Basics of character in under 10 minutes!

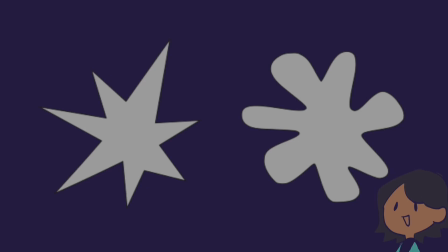0:00 want you to look at these two shapes and tell me which one you think is Booba and which one you think is Kiki. I'll give you some time to think.
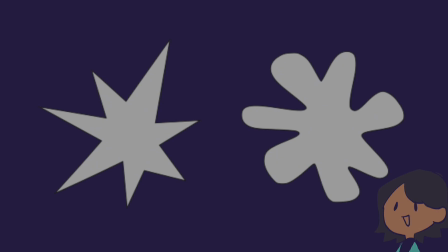0:15 Okay, what I'm gonna guess is that most of you thought this one was Kiki and this one was Booba. Did I guess right? People have this tendency to assume the personality of even inanimate objects. While this is a famous linguist experiment, we can apply this idea of certain shapes having certain meaning to design.
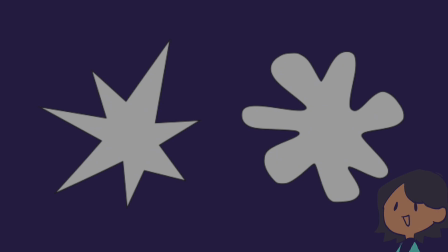0:34 Specifically, to character design, which uses the fundamentals of shape in order to give the audience a sense of characters' personalities before they even speak.
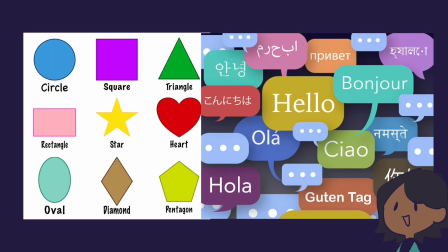0:45 Now, what is shape language? Shape language is the idea that certain shapes give us, the audience, a certain mood, meaning, or personality.
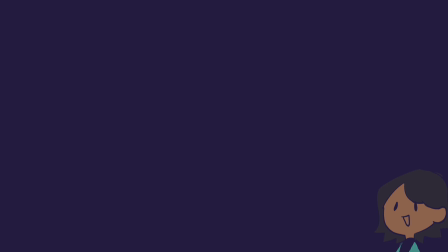0:55 Now, why is this important to character design? You see, the design of a character is supposed to communicate a character's purpose to the audience. We can see this in play when looking at animated movies. A good example of this is the movie Inside Out.
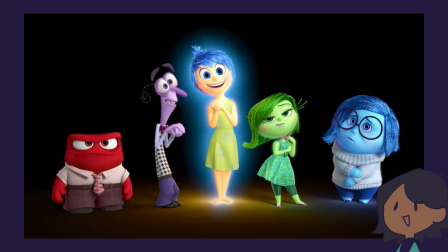1:09 Here we can see how simple shapes can go a long way. When simplified, we not only get a sense of a character's personality,
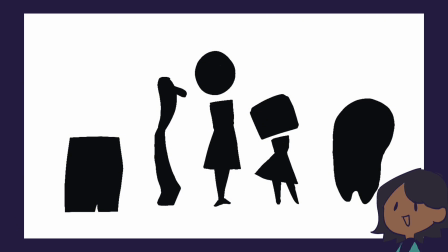1:17 but we can also identify each of them right away with no extra details.
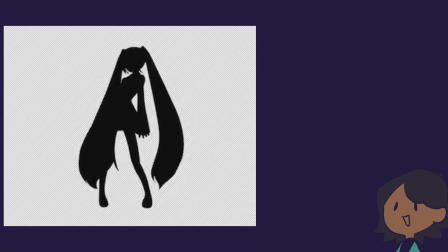1:22 Having a clear silhouette as well as strong shape language can help us
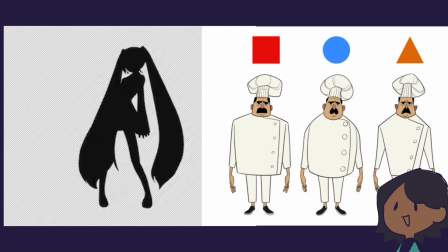1:27 design characters that are easy to read as well as having a unique design.
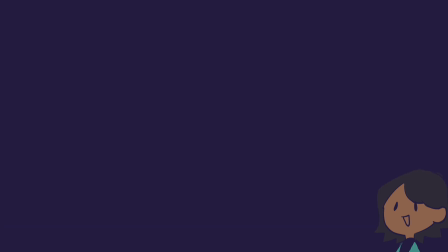1:32 Now, in order to use shape language, we must first understand the fundamentals of shape.
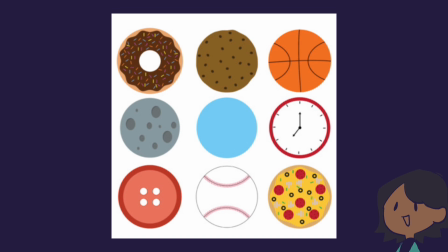1:39 Let's look at the circle. Circles are typically used for more soft, carefree, and/or non-harmful characters.
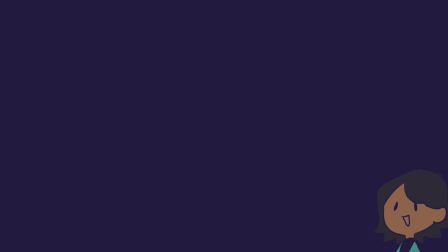1:45 We mostly see circles used for main characters of kid films such as Coco and Encanto.
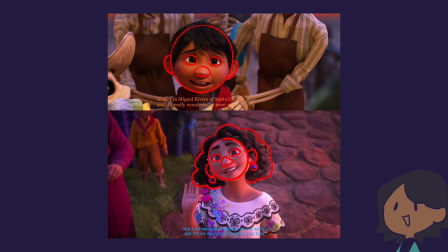1:51 See how Miguel and Mirabel both have very round features, representing the more fluid, caregiving nature.
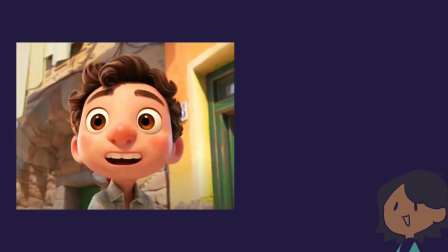1:58 Circles can also show innocence. We can see this with Luca and Kirby, whose design really drives you the circle-like appearance.
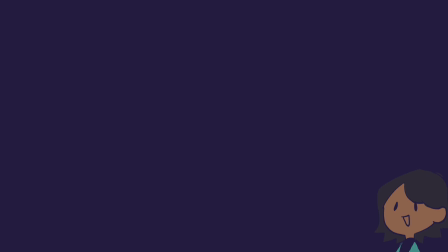2:06 These examples show us how circles can help us build a main character for a story. Simple, innocent characters work great for the hero's journey model of storytelling,
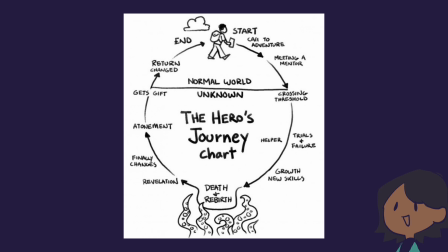2:15 since it's about a naive character being drawn into a totally new environment and having to change or adapt to said environment.
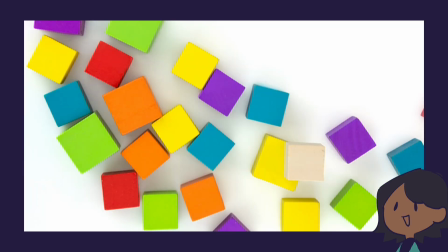2:25 Our next stop is squares. Squares are typically used for more stoic, bulky, and/or stubborn characters.
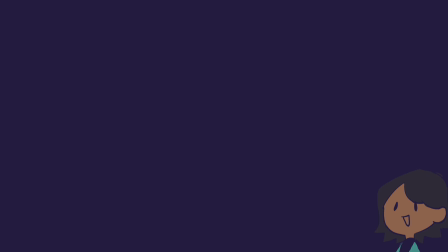2:32 We can see this in use in our previous example of Inside Out. See how anger is just one big square?
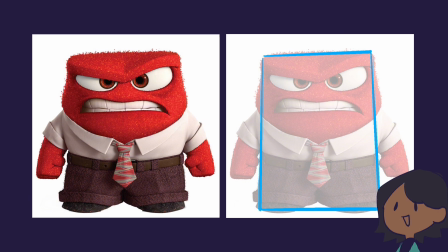2:39 This is to make the audience know that his personality will be super stubborn from the start.
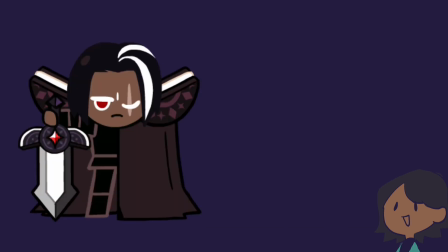2:44 We can also see this in characters like Dark Chocolate Cookie from the Cookie Run franchise.
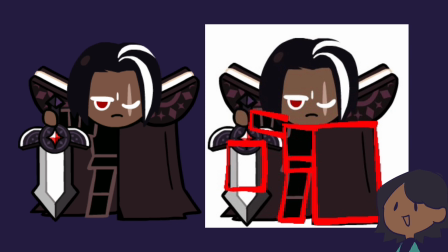2:50 While not being fully a square, we can see how many tiny squares mixed with other shapes can still convey his stubborn and stoic personality.
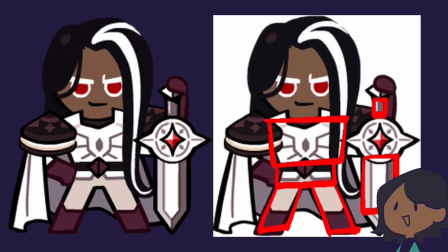3:00 Compared to his younger design, we can see how the added squares serve to display the change in his personality since then.
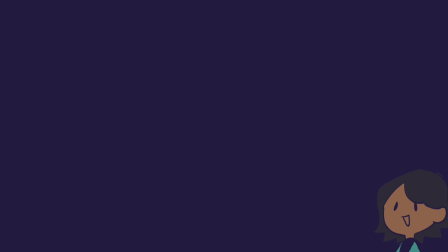3:08 I would also like to add that squares can be used for smart characters, such as Donatello from the Teenage Mutant Ninja Turtles.
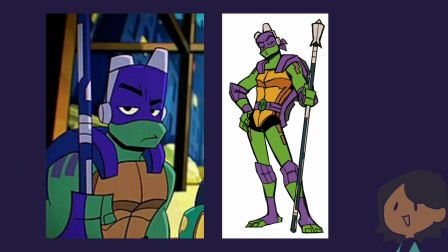3:16 Squares also fit him since he is the most stubborn of the brothers and always has a set ways of doing things.
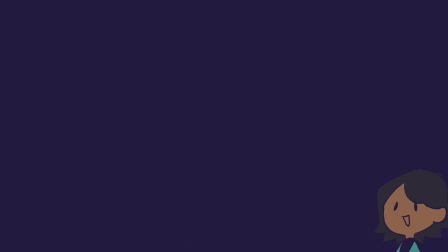3:23 This leads us on to our last shape, triangles. Now, triangles can be separated into two shapes, upward pointing triangles and downward pointing triangles. Upward pointing triangles give us a sense of hope and positivity, just like how castles have their points reaching towards the sky.
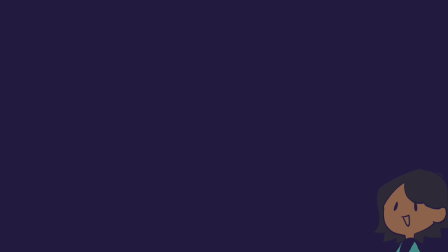3:41 Meanwhile, downward pointing triangles can give us a dangerous and evil feeling. Triangles are very dynamic shapes and can also be used on sly, sneaky characters. Although we typically see triangles being used in villainous characters such as
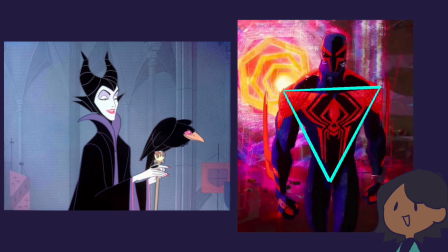3:58 Maleficent from Sleeping Beauty and Miguel O'Hara from the Across the Spider-Verse.